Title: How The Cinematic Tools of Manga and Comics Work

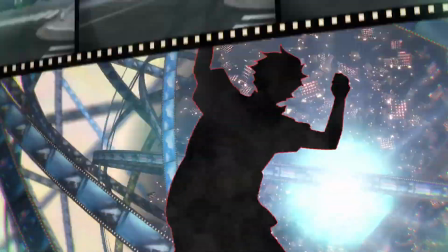4s
Imagine for a moment a boy with a dream, a vision he wants to show the world, a story just like those that inspired him.
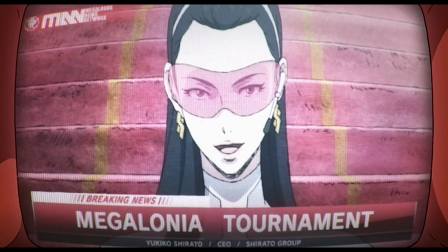12s
The chance of a lifetime shows itself, a film festival.
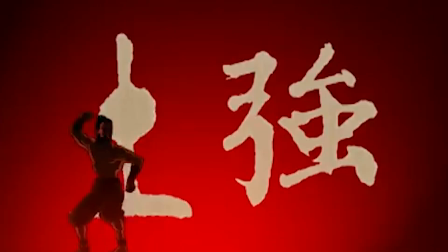16s
This student studied hard, learning all the techniques, but as hard as he tried, his submissions were flat and often rejected.
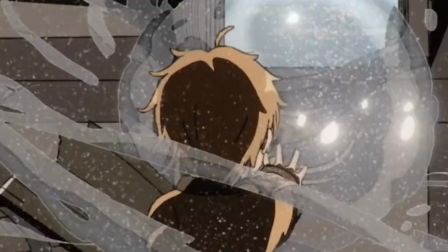25s
Wallowing in despair, the student was about to give up, but he found an ancient book that showed him techniques that he had not yet thought of.
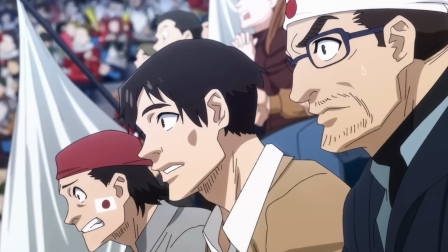33s
The day came for the film festival, and the crowd was in awe of what he had created.
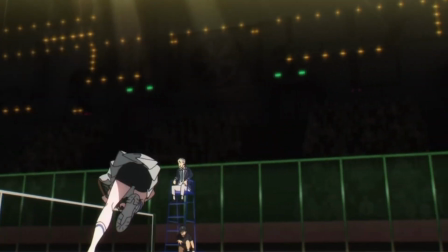37s
And that brings me to the topic of today's video, in Cinematography of Manga.
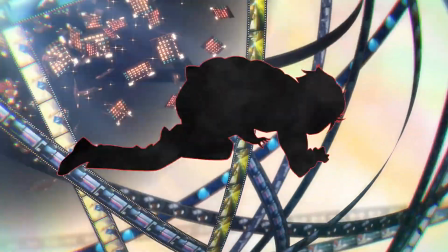42s
Let's get into it.
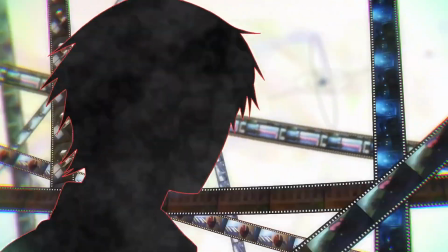So hey there everyone, it's your boy Vandal, and I'm back with another video, and today we're going to get into the cinematics of manga, and we're going to be talking more about how to lay out and panel your mangas. But if it's your first time seeing me on this channel, my name is Vandal. I am a mangaka helping you make manga. So if you're interested in learning more about how to make your manga better, please like and subscribe down below. But let's get into it. So the first thing I want us to think about in the cinematics of manga, just like in movies, just like in films, anime, all of that good stuff, we want to think of our shot selection.
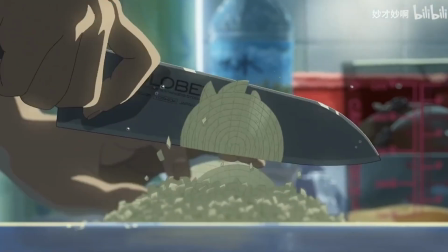83s
Our shot selection is one of the most important things that will help dictate what we're going to do and how we're going to frame our manga. So we need to figure out what are those shot types. So let's get into the different shot types so you guys can get a bit of an understanding on how to make really good panels. But first we have to understand what type of shots we have. So the first shot that I want us to go with is the wide shot or the establishing shot.
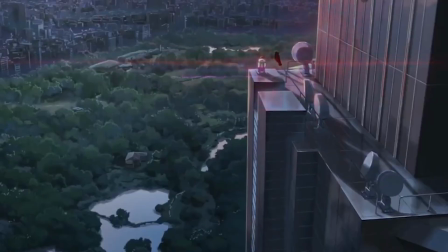107s
Usually these shots are like showing us the place where things are happening,
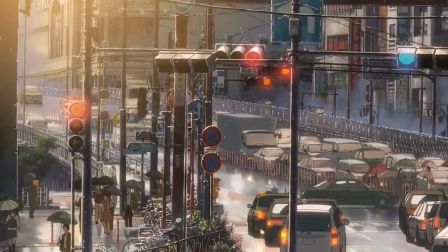112s
or the background, or just the general staging or the setting of the story where it's going to take place.
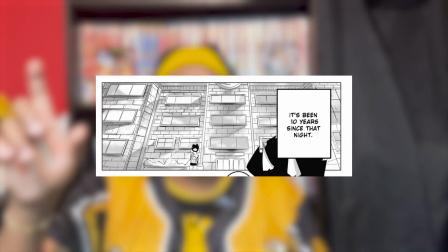118s
Usually this happens maybe at the beginning of the manga. It can be generally your first panel to give the readers an idea of, hey, this is where this is taking place.
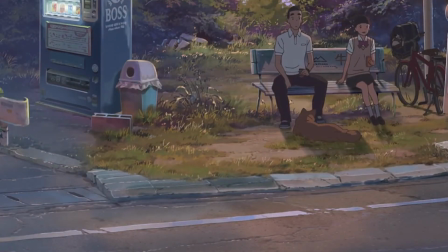125s
Maybe it's a city, maybe it's a town, maybe it's a village, but just to get an overall idea. So when we see certain things in the background later, it's going to make a lot more sense. The next type of shot that we're going to get into is the close-up shot. It's kind of almost like something that's just really focused on your head.
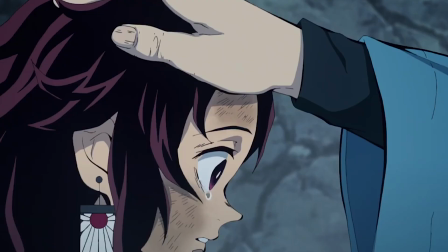139s
You're just seeing what's going on with your character's face. It's great for showing emotions, intense like feelings. Maybe someone's angry, someone's really happy, or someone's shocked, or they even notice something. All of these things here can be used for the close-up shot.
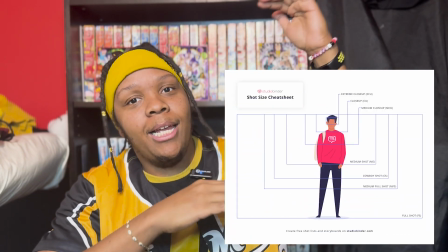152s
Now, each shot that I'm going to go through here, I'm going to show you in like a chart over here that's going to show you the varying sizes.
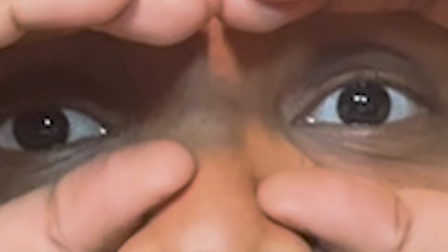159s
We're going to go all the way from an extreme close-up, which would be like here, all the way to a full shot. So speaking of the extreme close-up, that is like just looking at the eyes.
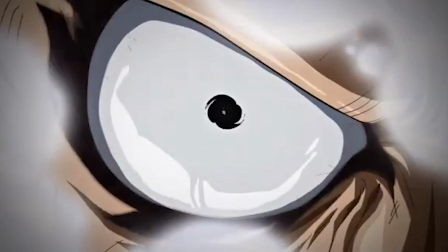167s
That's just something where you can see like someone's eyes changing, intensifying, all of those things to really show that deeper emotion. It's to also help give you a variance. All of these shots are to help you just vary how you're going to use them throughout your manga. But later on, we're gonna like put together how to lay these all out to make something a lot more interesting. The next shot is gonna be like the medium shot, or cut right up to even past here, past my shoulders, down to, I wanna say, the waist. So the medium shot, you can use that. And then also we have lastly is the full body shot.
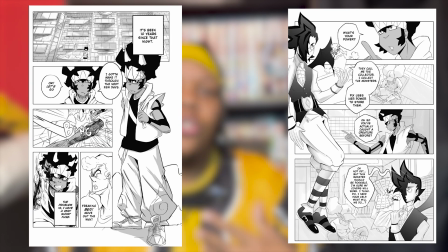200s
Each of these shots have different uses, so you can vary up like what you're trying to do. All of this is about variance, and I'm gonna talk a little bit more about that later because I think that's very important. But the medium shot you can use when you wanna show more of the characters using their arm. And then the full body shot is really good when you wanna just showcase all of their design, or you feel like this is like a nice way to do a character introduction. I like doing this in my manga Besiege. I use it a couple of times throughout the manga to introduce a character. I might not go all the way with the full body, but I'd say using it sparingly when you're introducing a character is a really good way to accentuate who they are, what they have, and a good way to introduce them. Now, for the most part, I'm going to keep it to these shot selections because I think they are the most easiest to use, and I don't want to overcomplicate anything. And I'll talk more about like some of the more complicated shots later in the video, but let's get into the next part.